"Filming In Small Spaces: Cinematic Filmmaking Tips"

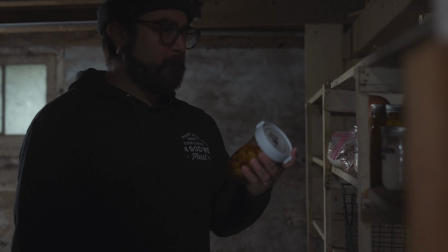(3:44)
Where your subject stands, looks, and moves around will determine where your lights and your modifiers will be placed now i'll explain this a little bit more in our lighting breakdown a little bit later in the video but this is also going to ensure that there isn't any unnatural light spilling on the subject as they're walking by but of course you're still working with a very small space so how do we add more depth within the shot well one way could be to just film at the corner like we mentioned before but another great way that i like to use personally is to add more depth within the foreground this could be adding a plant or some kind of object that makes sense for the scene,
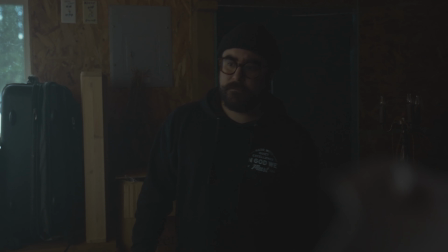(4:15)
but it's closer to the camera, a little bit off to the side, adding more depth and layers to the scene, making this space feel just a little bit bigger than it might be. Now, this is something I like to do a lot in my work and especially in my YouTube videos where I don't have a lot of space to work with. Okay, so that was a little bit more difficult than I thought it was going to be. This here was a very tight space.
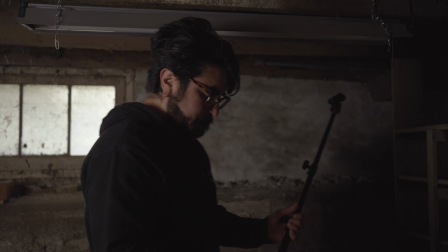(4:35)
This is our root cellar in our new home. We haven't actually had a chance to clean it up in here yet and use it, but it's very small and then very low ceilings as well. So very challenging to work with,
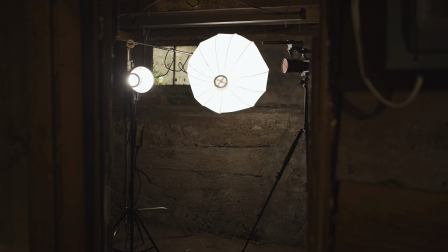(4:46)
but basically what I did was I used the Moles G200 to emulate our window light that's coming from this very small window, which is also lighting up my shoulder,
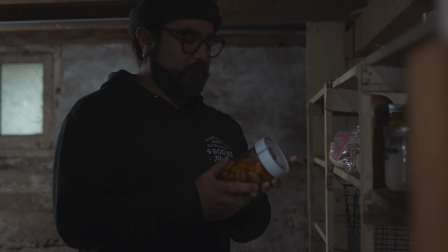(4:55)
giving me a bit of rim light or hair light. To also fill in the shadows a bit, I used the M20C, Jun's RGB 20 watt lamp.
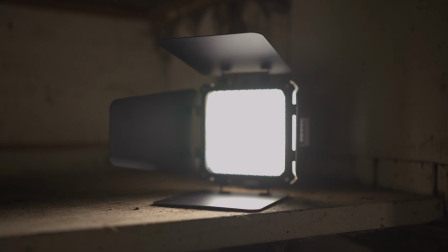(5:03)
It was on about 50% and did really well in lifting the shadows while still maintaining that, you know, dark moody kind of basement scene, I guess. And then to take things a little bit further,
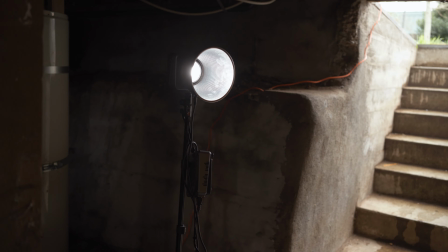(5:13)
I put the reflector cone on a second G200 and had that outside the door to emulate the light that was coming from the steps.
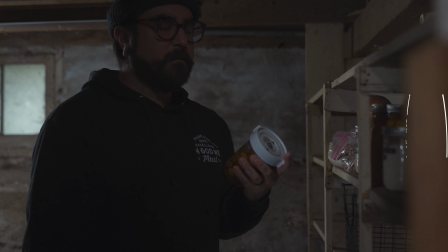(5:20)
That was just to give off a little bit of light there and make it feel a little bit more realistic. And for the close-up shot picking up the jar, I actually had the reflector cone on one of the G200s to emulate the window light. And so it just looked like the light was spilling on the shelving naturally. And And then I used the other G200 with the lantern softbox on it to fill the room a little bit. Now it was super fun to get this scene in this tiny little space, but one space that was even smaller than this was this scene here,
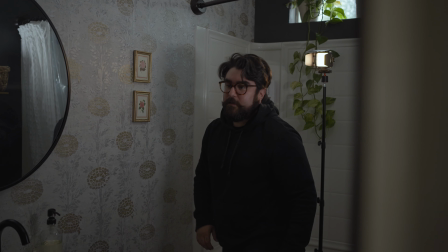(5:48)
a scene that I filmed for a video I did a few weeks ago. So let's head on out of here and break down that scene and you can see the different techniques and things that I did to achieve this look.
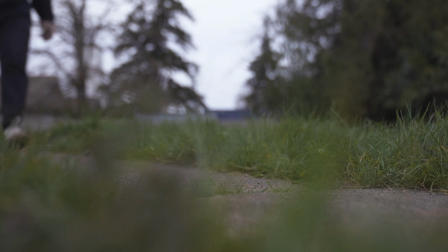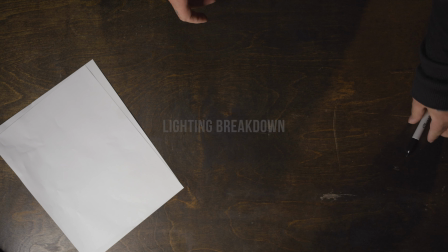(6:05)
Okay, so here we are in my shop. And the reason we're here is because this is going to be my new studio space.
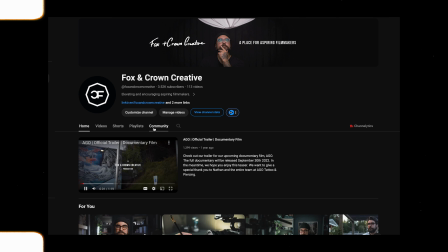(6:11)
If you've been following the channel for some time, you've probably seen my recent posts about my family and I making this huge move, and I'm moving my entire studio as well. And the reason why I bring all that up is because this is where you might see me doing a lot of my videos.
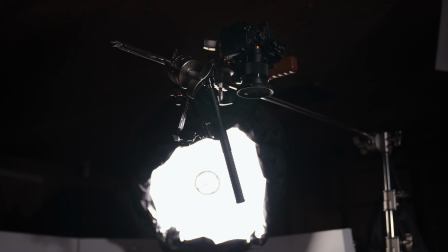(6:23)
The shop won't look like this. I'm going to do a ton of renovation to make it look like a studio space. It's huge! This is going to be the new space, and I'm really excited about it. But anyway, back to the lighting breakdown. So I actually filmed this scene in my old house.
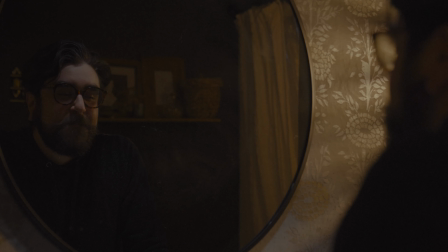(6:37)
The last house that I lived in had this tiny little bathroom downstairs. I mean, this thing was so small and I honestly didn't even know that if I could pull this off when I was filming it. But here is the space here. It's kind of rectangular in shape and it's got this one door,
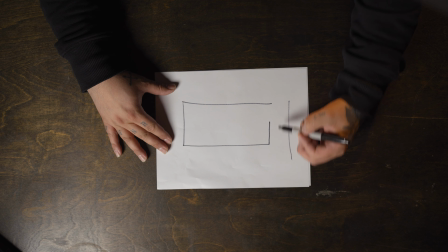(6:53)
this one entryway here and then there's a hallway that goes into the living room and then back this way.
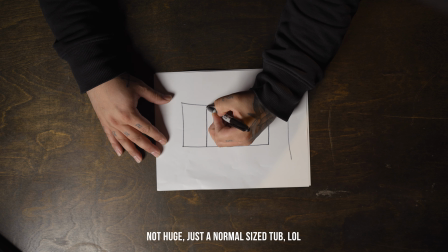(6:58)
And also too, there is a huge tub here and then obviously a sink and, you know, the oval office right there and then some other things. So there wasn't a whole lot of space to fit any lighting stands or lighting gear.
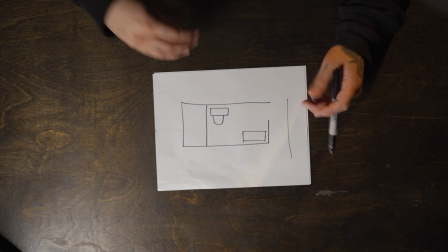(7:12)
This is where getting really creative with your space really helps and you really kind of have to just think outside of the box.
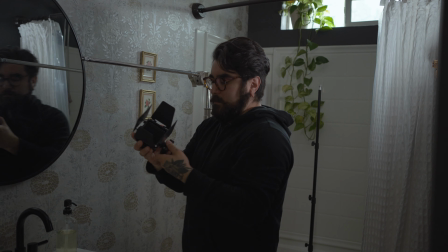(7:17)
So now, like I mentioned before, June was kind enough to send me a few lights because these lights are super small, powerful and versatile. They worked out perfectly for this lighting setup. So let me break it down here.
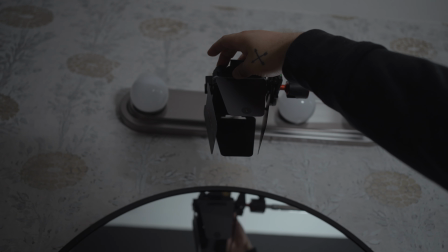(7:28)
So I knew that I was going to need a light overhead to kind of emulate a bathroom light above my head there.
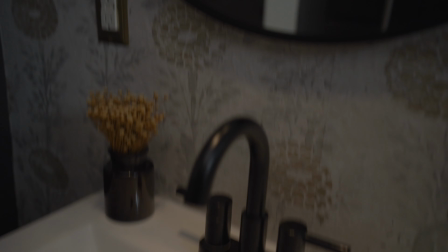(7:33)
So I used the M20C on a C stand and I just hung it over. This worked out really well and it comes with a grid and these barn doors. So that really helped to soften the light that was coming down onto my face and it kind of complimented what was going on with my key light.